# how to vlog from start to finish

So a lot of times I'll put my music in, and that's what I use to help edit my B-roll together and then tie scenes together. So music for me is super important.
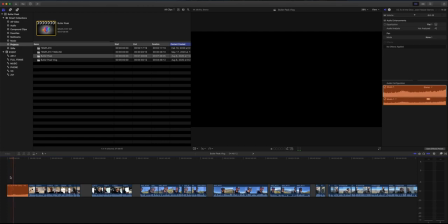45:14 So I found this kind of epic sound, and I realized that I need something before this footage of me talking.
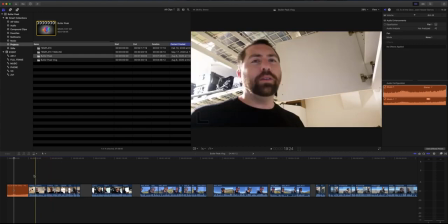45:22 I'm gonna need a hook. That's one key element when it comes to creating vlogs, is you need a hook. So you either plan out a hook, or in this case, I'm just trying to find something that was really interesting in this video to use as my hook.
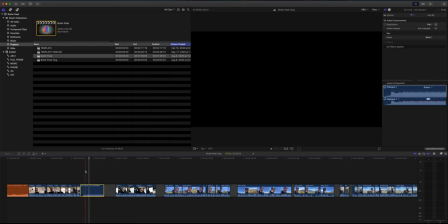45:38 Now this next track that I found has this kind of like driving feel to it. It's kind of like anticipation. It's good to build up, ramp up the energy to get into the actual meat of the video.
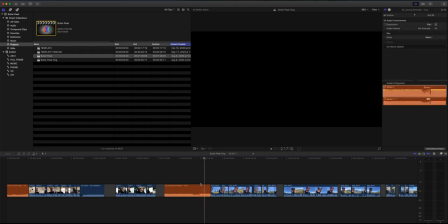45:57 Now the next song that I chose is going to go over all the elements when I'm actually mountain biking up to the summit. And I think just has this kind of like adventure feel to it. It's kind of mellow, but it's also got a driving beat. So music, there's no right or wrong way to do it. And it also comes down to style. These are the styles of tracks that I like using. You might have a completely different style, but you want to think, how is it going to make your audience feel when they're watching the video?
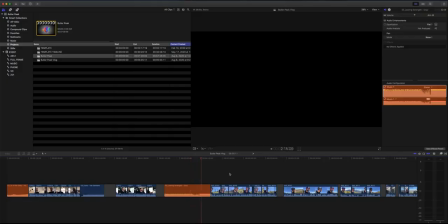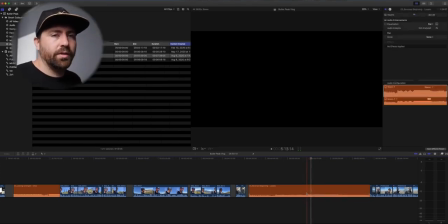46:32 Okay, so this is a great track for the reveal, because I love the build of this song, and then it gets to this point where it's like, boom, there's a moment for a reveal.
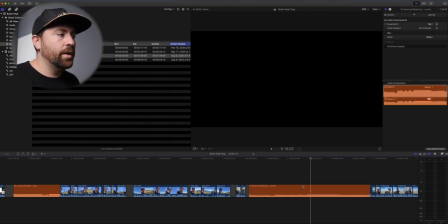46:46 Cool, so I got my music. I have these 4 tracks that I'm gonna use throughout the video, and this is gonna help drive the rest of the edits for the B-roll.
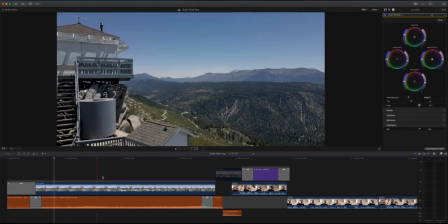46:53 So now I just cut the hook, and what I found was the shot was the reveal. So I have an epic landscape, drone pulls back to reveal the fire lookout,
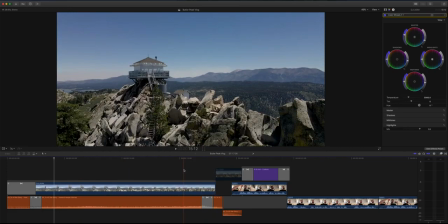47:02 and then I figured use this to kind of preface what's coming. So you understand that like I get there, but I'm gonna set up, everything that goes along the journey, and there is still this idea of like what is gonna be there once I get there.
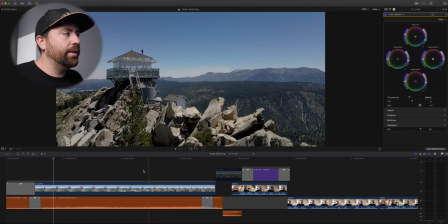47:18 So I'm revealing a little bit early, but to do that, I'm trying to hook my audience. And you can see that I'm walking up the path as I get to this hut. So there is some of that anticipation of like, well, what happens when he gets to the top?
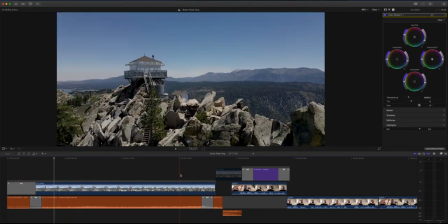47:30 And then I use this first track, I cut it up a little bit just so I could have, 15 seconds of it versus a longer portion.
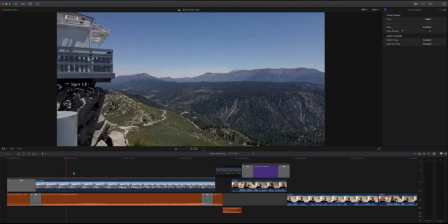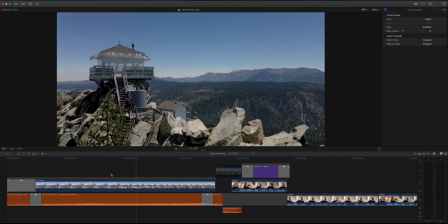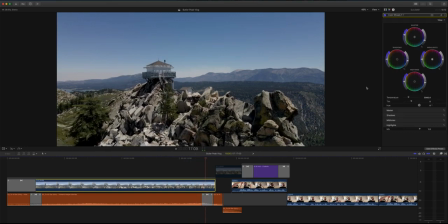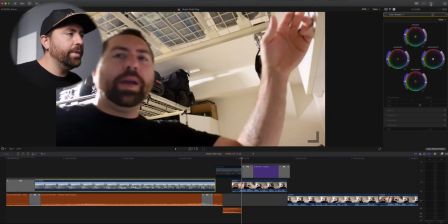47:55 Blackout screen. Okay. Go into me talking about what is about to happen.
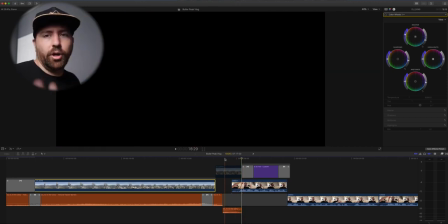48:01 So that was a hook, draws your audience in. So you want to look for these hook moments.
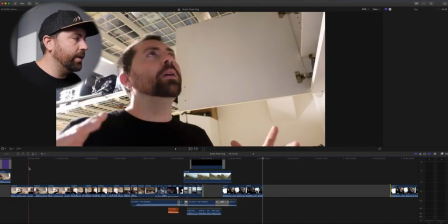48:06 That was a reveal that I used as a hook. So then I go into the talking bits where I'm setting up the story.
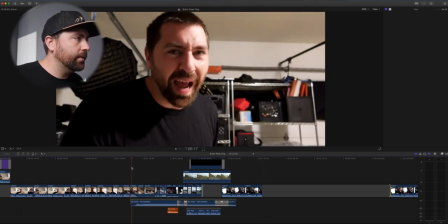48:12 And then at the end of this, Didn't really pack last.
I got to get all my stuff ready to go.
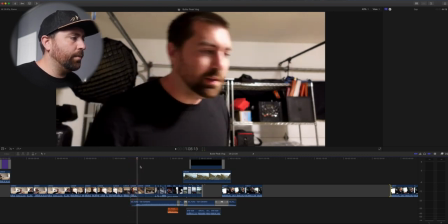48:18 Didn't really pack last night like I should have.
So I bring in the music right as I finish up this wrap up, and I go into just some B-roll shots.
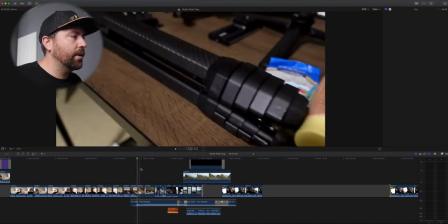48:27 So I talk about the fact that I didn't pack, so I want to show some of that, show packing of the car.
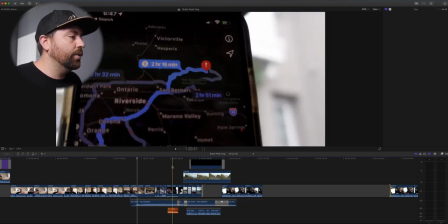48:32 This is all B-roll that I captured, and I didn't really know what I was going to do with it yet. Now I was playing around with this footage of the drive.
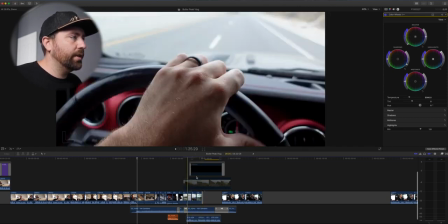48:39 Originally I thought, okay, I'll do a bunch of shots of me driving, but it ended up being pretty boring.
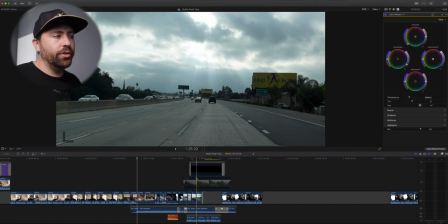48:44 So I needed to add in some history, and this is where voiceover could come into play. So because I'm doing something that has a little bit of a history, this fire lookout was built in 1931. There's a little bit of history that I need to set up to talk about what a fire lookout is. This is a great opportunity. I've set up the story. Now it's time to give some backstory on, fire huts in general.
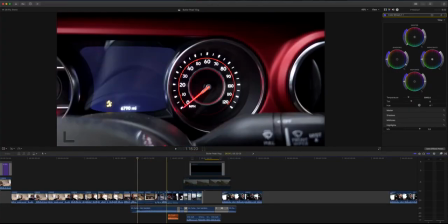49:05 So as I'm setting this up, I have the music playing underneath down here.